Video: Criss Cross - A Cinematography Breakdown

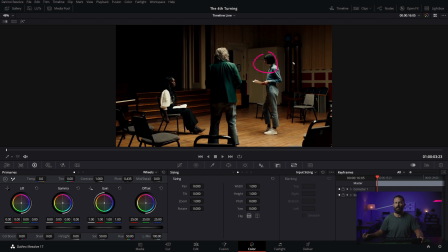4:05 Because we're anticipating, oh, we're gonna look this way because it's now, the conversation continues based on the audio and the flow of the edit. Oh, we're just gonna look over here. But then no, you look over here and then you're like, wait a sec, that's our gal. And you look back over here, right? Now, if we watch this whole thing through, just to prove that I'm not crazy, let's do it again.
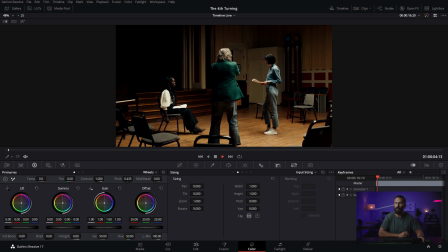4:22 She's looking that way, a little bit strange.
Look at me, boom.
Now, this line is actually look at me. So we're not gonna do any, read into this any further than we have to. Who knows what these people were actually thinking. But the line look at me, plus the line jump, is it a coincidence?
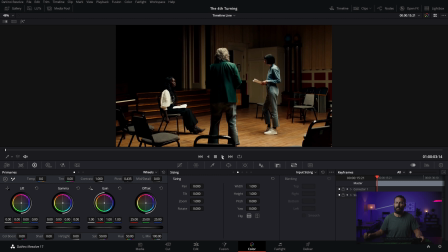4:42 Hard to say, but it's something that I would do if I was in on this and I needed a joke and I was shooting commercials. I just needed to have a little bit of fun. I'd say, why don't we do this? So very, very smart. Anyway, to see how this flows as a different commercial, let's watch it one more time.
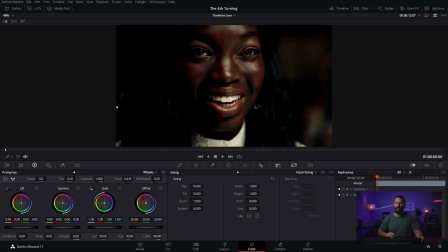4:57 Looking that way, looking that way. Hey, Boom, line swap. What happens if we go back to the start and let's go to our clips here and let's flip them.
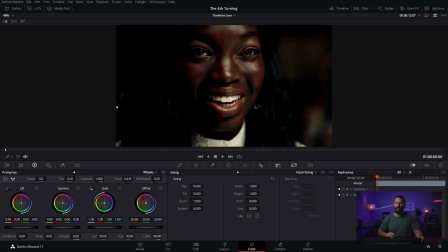5:10 Now this is technically what we would say the right side of the line the whole time. So, ta-da, ta-da, ta-da. It just seems easier on the eyes to go from this shot here, right?
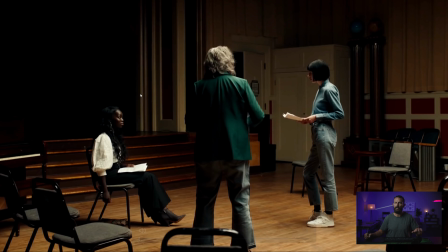5:26 She's looking this way now. And as we play, she's still looking that way, right? We extend this line a little bit. She's still looking that way. It just seems just that little tiny bit easier. And you're probably thinking, well, the issue is that if we come back in here, the issue, actually we need to go to the previous shot.
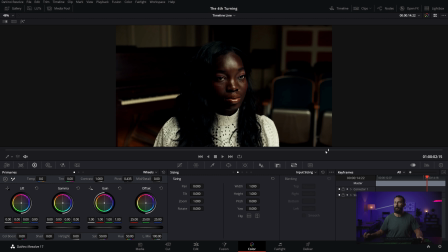5:47 When we come here,
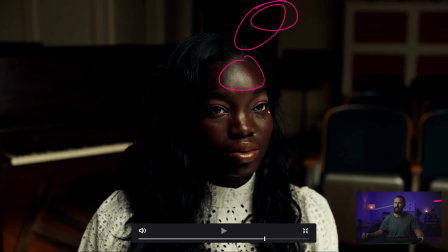5:50 the issue is that, well, it's a toppy light, big giant toppy light with a little bit of bounce here, right? The little eye light in here that is just filling in all of the shadows that would be happening here. We're using our top light, all the things in the background we're not gonna talk about, we'll just talk about this shadow side of her face, right?
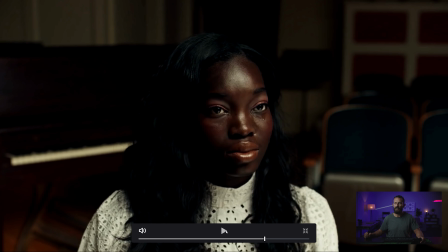6:07 So the light is coming over the top this way. You may be thinking, well, is that really gonna match when we come in here?
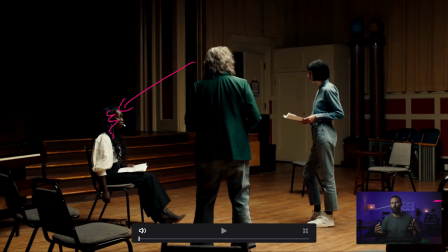6:14 Well, yeah, it's more filly this side, but every time we look at wides, they get more filly because you can't get as close.
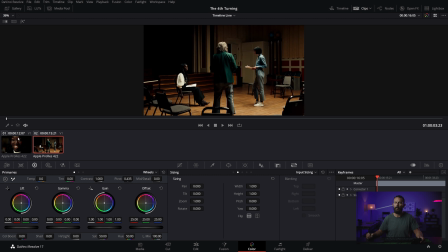6:20 I think it actually feels more normal than doing it the opposite way, right? If we go back to the way that it was, and we flip it back, come back in here.
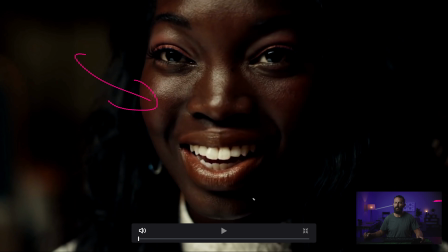6:30 I think it's weird that there's this much light on this side, right?
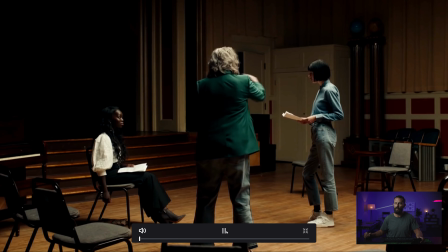6:35 Strange, strange. Hello, ta-da. You see the little difference there?
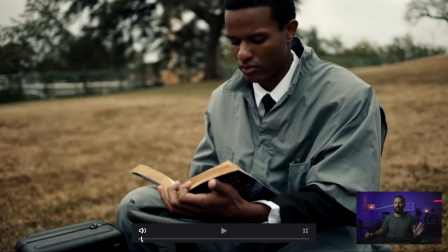6:40 Just a tiny, tiny little difference. Something to think about when you're doing light, like it's hard, okay, especially because in this scenario,
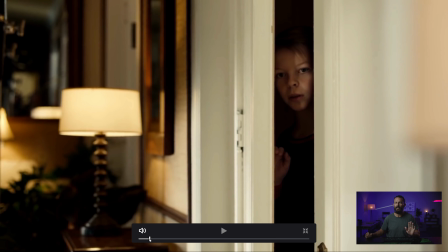6:47 it's a little bit easier to take because you're starting in the close-ups and you come out to the wide. If you go from the wide to the close-up back to the wide, the scene is a little bit longer than these 3 or 4 lines that is in this one. It can be a little bit jarring, but this one is very, very subtle and you gotta be paying attention. But it's just one of those things where if you know the rule, then you can use it to your advantage, like these people probably did.
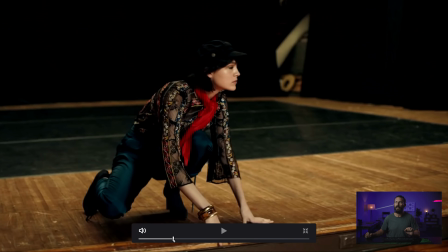7:07 You can just sneak it in there and get away with it. There was one other thing I want to talk about in here, which is a good example of all this classroom stuff.
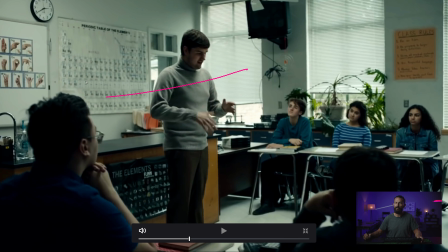7:16 Again, like sometimes you want to blast in light from the outside. Sometimes you want to block off all the outside light. And again, top light, push level this way. So we're still looking into the shadow, even though this is all top lit, right? We're still looking into the shadow.
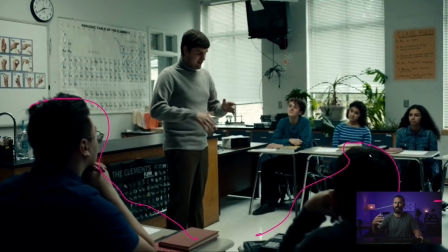7:31 You see throughout this entire commercial, really, we're shooting through these little elements just to connect them and create as much depth as we can.
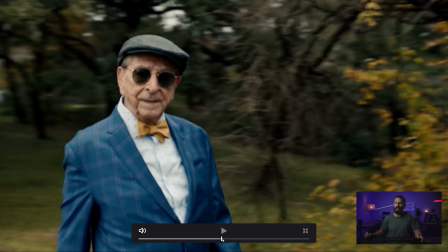7:37 Don't you even say that's the L of the room. If anybody thought that in their head, get out. You're too advanced for this. Okay, let's get to the good stuff, actually. Where's our cowboy?
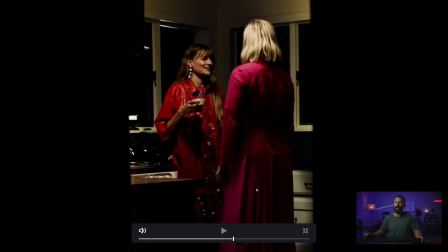7:49 Like a rhinestone cow. There he is. Okay, so my little example before of, oh, come on.
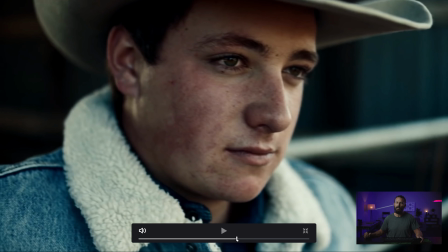7:57 Man, my skills on the keyboard are lacking today. My little example of you're always going to get way more nuanced once you get into the closer shots. Let's take a look at this, right? This is supposed to match the very next shot. And if we play, it's not going to play. Perfect. Thank you, resolve.
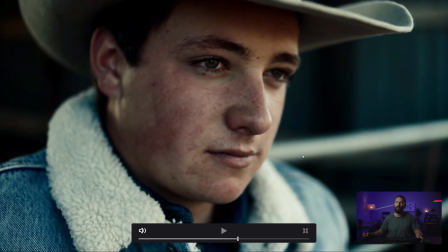8:14 Ta-da. Significantly more nuanced here with the lighting, right?
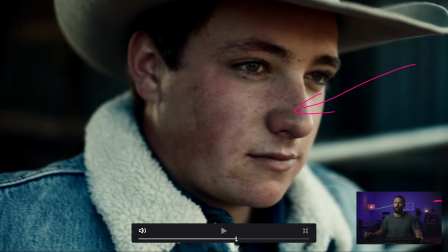8:19 We've got key coming from the same side as the key in the previous, right?
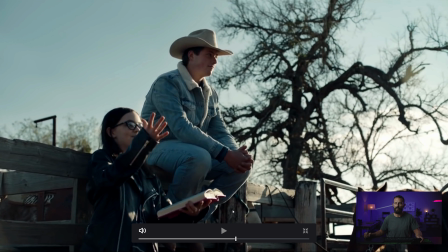8:25 Okay, at least it's the same direction. But look at the harshness. Let's cut down the harshness. Let's add in way more neg as we come in, right?
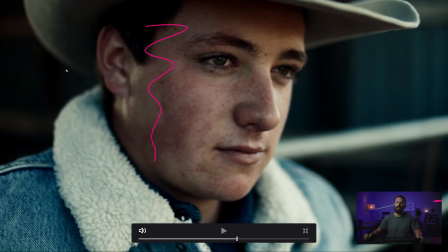8:32 You get all of this, plus our little leak down here. And what's the important part about this little leak here is that it isn't far enough around this way, right? It's backy enough that this light doesn't somehow reach around and hit the side of his face here.
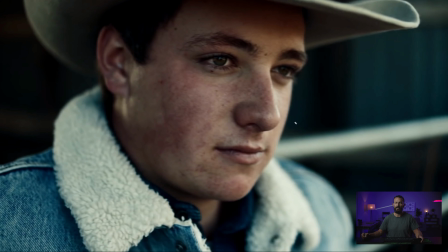8:49 That is what we don't want. But this is a good looking shot, right? You got this thing going on back here. The colors are nice, makes the skin stand out, this little tiny edge. Okay, is that normal? No. Is that realistic? No, but it looks really nice, doesn't it? And this is tiny, I mean, you can't even feel the shadow fall off here, right?
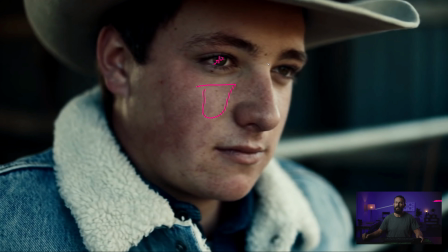9:06 As we transition across the face, get light here, see this little, oh, there's the sky, it's a cowboy, yay.
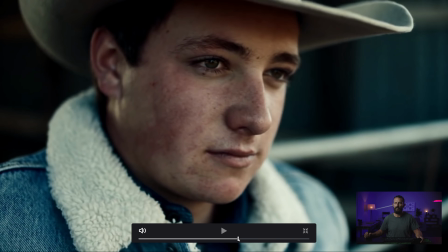9:14 I mean, it's a good looking shot. Whereas here, rougher, right? Significantly rougher.
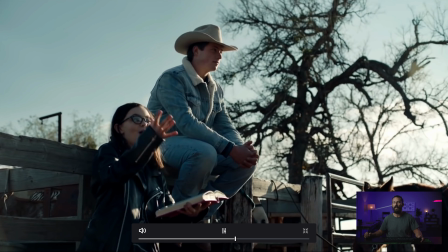9:20 But that's really the only thing. We got the angles going the same way. Everything's going the same way here.
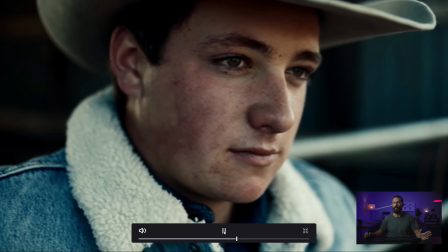9:26 The light's coming from the same direction. It's just way more nuanced. So just a quick little look today.
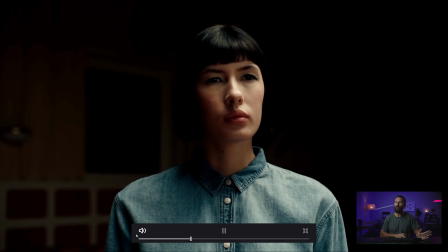9:31 Really, it was about this first scene of just seeing what you can do with the power of flipping the side of the line. You can trick people. Whoa, I'm supposed to look over there? No, you're supposed to look the other way. Smile, smile. Look at how nice this is too. This is like a good balance between, okay, in the wide, we're gonna top light everything,
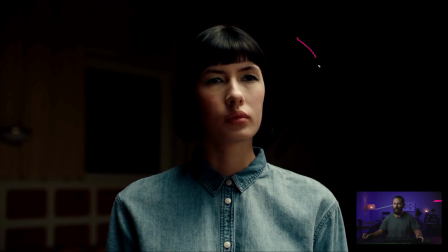9:48 but then how do we make it not so terrible for bags under the eyes, and how do we make it feel a little bit more natural? You can see the eye light in here. Just wrap it around gradually. Anything sudden It doesn't really look that nice. And also a good example of, okay, well, what happens if you don't salt and pepper the background?
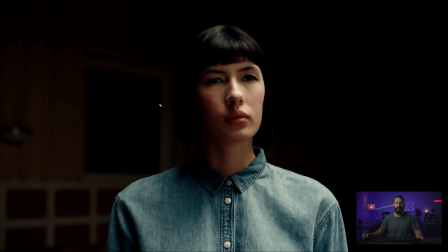10:06 Well, you better have nice lighting in the foreground, or else it's going to be harder to sell any depth, right? It looks like, okay, we're in this little playhouse that's happening, but there's not a whole lot back there. So it doesn't have quite the same separation as you would if you were going to salt and pepper things back there.
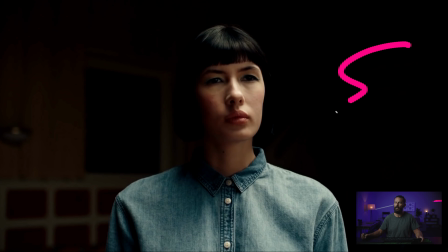10:22 You had some practical stage lamp or something. Holy big pen. Look at the size of that thing. Anyway, that's our little look. Nothing too complicated, but just switching up the sides of the line, and then as you move in, looking how much more nuanced you can get.
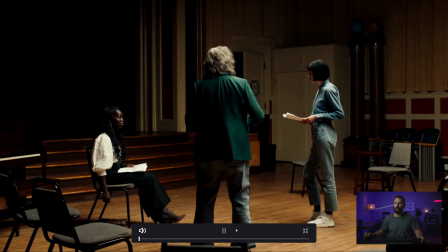10:35 And actually, if we play it back, this is the one I always talk about. Where's our cowboy?
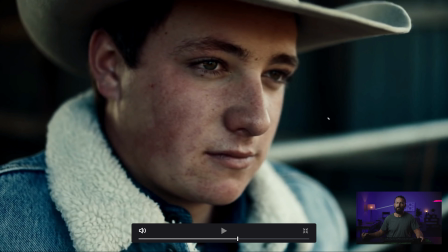10:42 If you can do this shot, you can do every single shot in this thing, right? If you know the principles that are there and you can communicate what you want, you're just doing the same thing here.
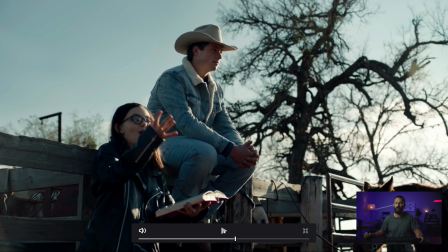10:53 Only if you could, like if you were on a giant Marvel level budget,
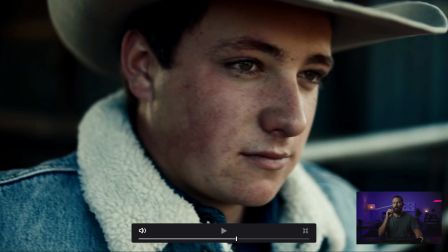10:59 you could get this level of finesse and of control in the wider shots.
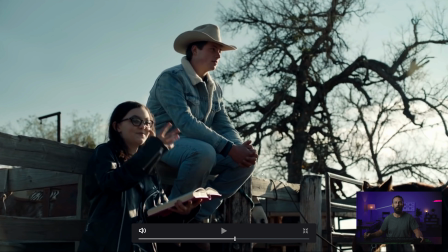11:06 It just becomes way more expensive, right? Okay, the sun isn't in this shot, so the harshness here that is happening, if we make the pen normal size, the harshness here that is happening, you could get rid of that, right? You could put up a big giant frame to make it softer, and then you could have a huge giant neg behind the camera, right?
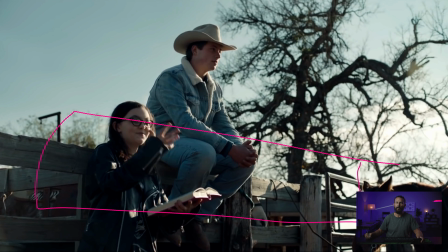11:24 Like a 40 by 40, just some giant thing on like a little arm that you could come down in an angle like this to really get a lot of neg in. Then you bring out the 18Ks and you could get this little tiny back edge. You could do this.
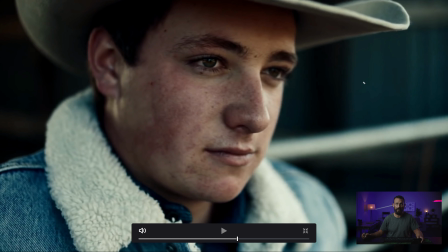11:37 It just costs a lot of money. Whereas this doesn't really cost a lot of money, right? This, you're probably getting away with a little bit of diffusion, a little bit of ultra bounce or something to wrap it around, and then, you know, a little M18 or a mirror if there's actually sun out and you're in the shade. That's the easiest way to do it. Anyway, those are the thoughts. I have nothing else to offer, really, and that'll do it. We'll see you in the next one.